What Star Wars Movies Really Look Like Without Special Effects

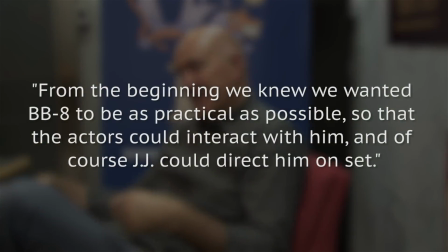(8:07)
Guyett told Art of VFX, "From the beginning, we knew we wanted BB-8 to be as practical as possible, so that the actors could interact with him, and of course JJ could direct him on set.
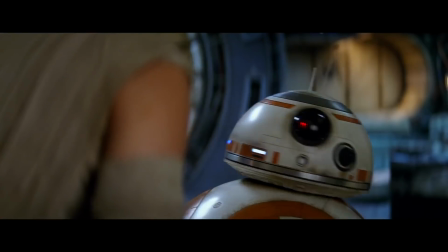(8:17)
Removing the puppeteers from shots later on proved tricky, but Guyett had nothing but praise for them.
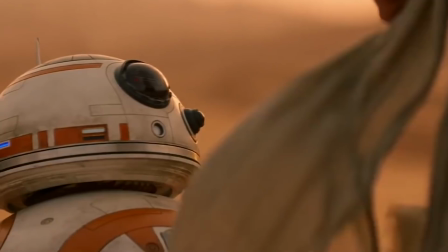(8:23)
Despite all the effort that went into making BB-8 real, there were still a number of scenes in which the character had to be rendered digitally out of necessity.
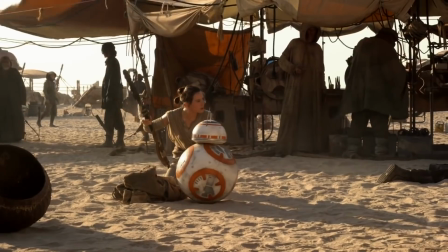(8:31)
Around a third of all shots, in fact.
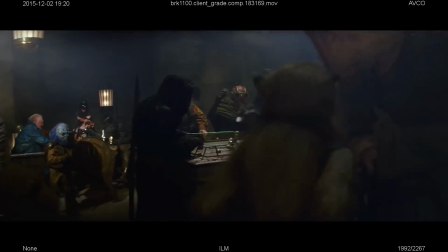(8:33)
Obviously, some of the characters couldn't just be done physically, and in those occasions, JJ was more than happy to push the digital technology of fully digital actors.
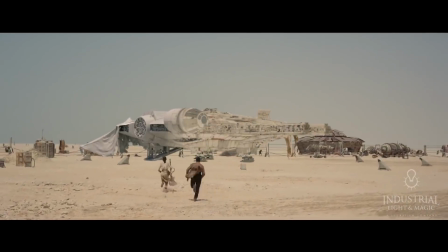(8:42)
For all the practical work, Guyett estimates that The Force Awakens contains around 2,100 effect shots.
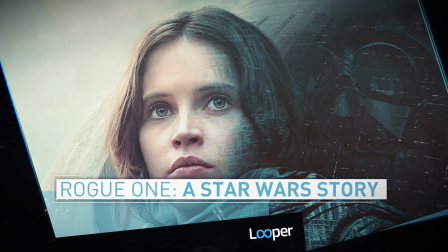(8:49)
Rogue One, a Star Wars story.
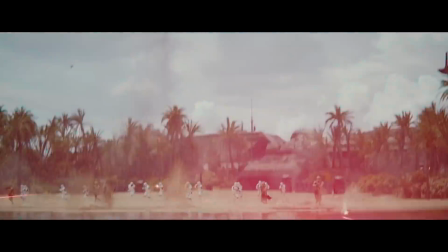(8:51)
The first Star Wars spin-off went in a new direction in terms of both narrative and style, and most critics were impressed with the result.
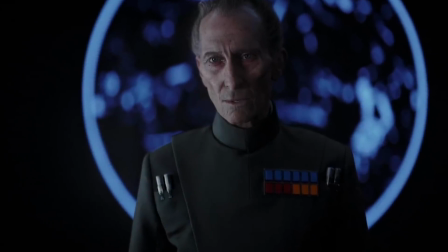(8:59)
One of the major talking points was the digital resurrection of Peter Cushing as Grand Moff Tarkin,
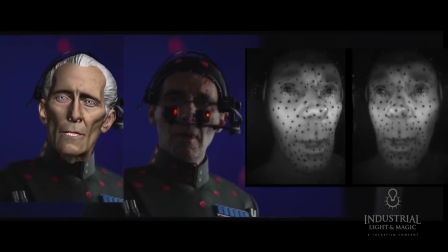(9:04)
whose character was portrayed by Guy Henry via motion capture.
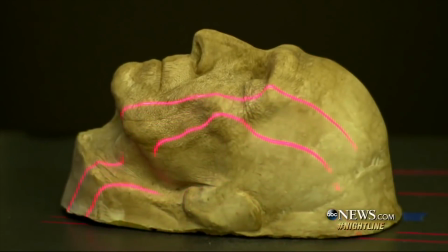(9:08)
VFX supervisor John Knoll was able to track down a cast of Cushing's face made for the 1984 movie Top Secret,
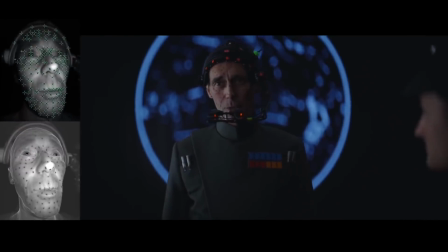(9:15)
which gave them a huge head start when it came to recreating the late actor's likeness.
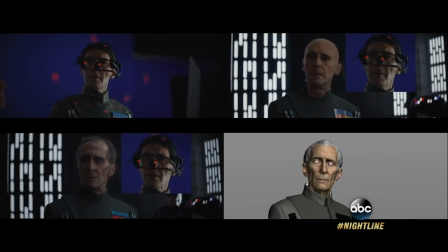(9:19)
The process took a whopping 18 months to complete and was done with the permission of Cushing's estate.
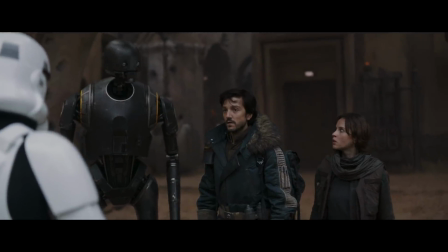(9:25)
Of course, Tarkin wasn't the only CG character in Rogue One.
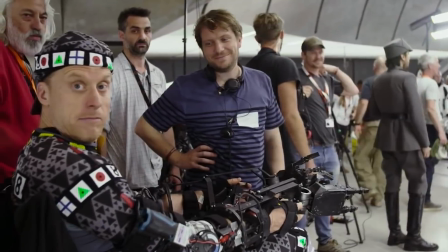(9:29)
To create the droid K2SO, the filmmakers fitted Alan Tudyk with a motion capture suit and then digitally added the robot's body later.
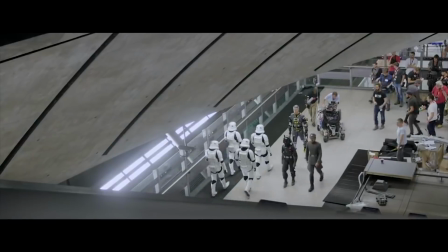(9:38)
To get Tudyk's face at the appropriate level for the towering robot, they took two different approaches.
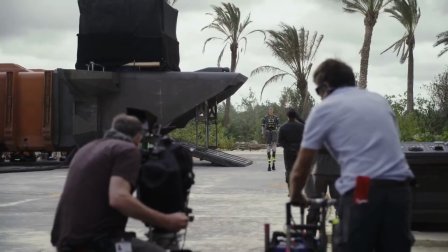(9:43)
In some scenes, Tudyk wore stilts while he interacted with the other actors.
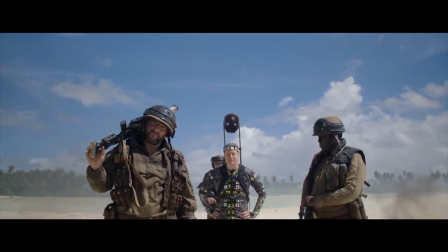(9:48)
If the shot was too dangerous to use stilts, he wore a backpack with a paper cutout of K2's head positioned several feet above his own.
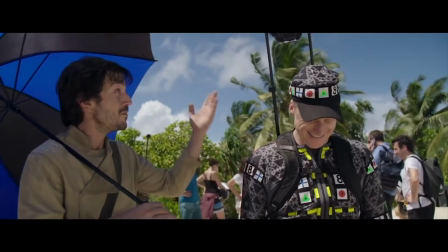(9:56)
Now that's dedication.
There's no way to respect this, you know?
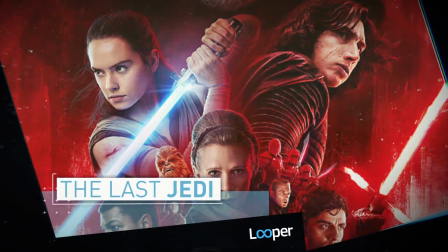(10:01)
The Last Jedi. J.J. Abrams spoke at length about using as many practical effects as possible in The Force Awakens in order to recreate the feeling of the original trilogy.
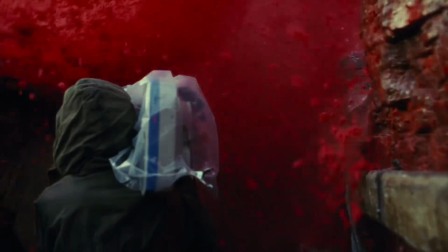(10:12)
And his successor Rian Johnson adopted the same attitude when he took the reins for The Last Jedi. Neil Scanlon returned to head up the creature shop, and this time they were tasked with creating a new breed of animal called a Vulptex,
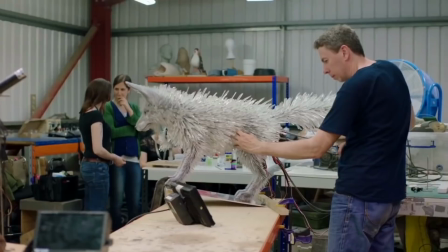(10:24)
a fox-like inhabitant of the planet Crate.
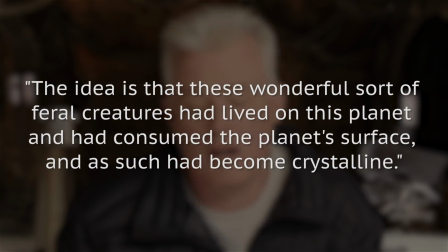(10:27)
Scanlon told Entertainment Weekly, "The idea is that these wonderful sort of feral creatures had lived on this planet and had consumed the planet's surface,
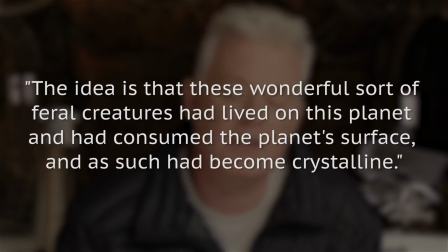(10:36)
and as such had become crystalline.
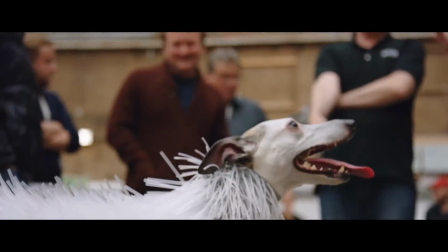(10:38)
To get an idea of how such a creature might move, they fitted a small dog with a suit adorned with drinking straws.
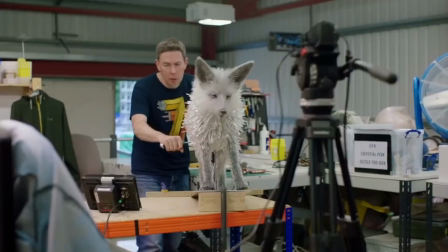(10:45)
The next step was creating an animatronic puppet that the cast could interact with in scenes,
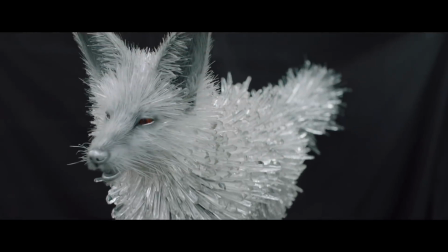(10:50)
but much like the BB-8 build, it wasn't possible to use it 100% of the time.
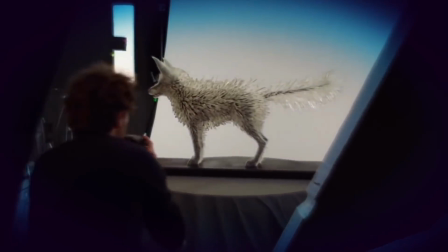(10:55)
Static models complete with 25,000 individual crystals were built for the benefit of the VFX team,
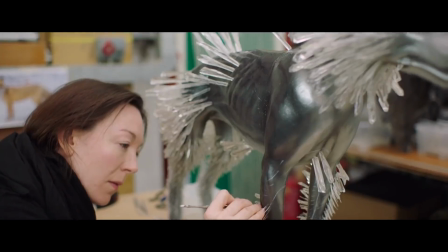(11:02)
who were able to scan them and render the creatures however Johnson wanted." Thanks for watching.
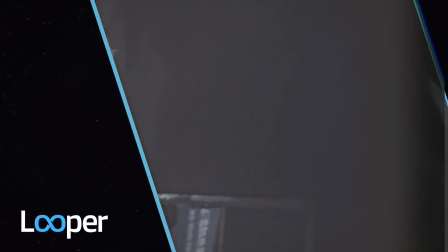(11:07)
Click the looper icon to subscribe to our YouTube channel. Plus, check out all this cool stuff we know you'll love too.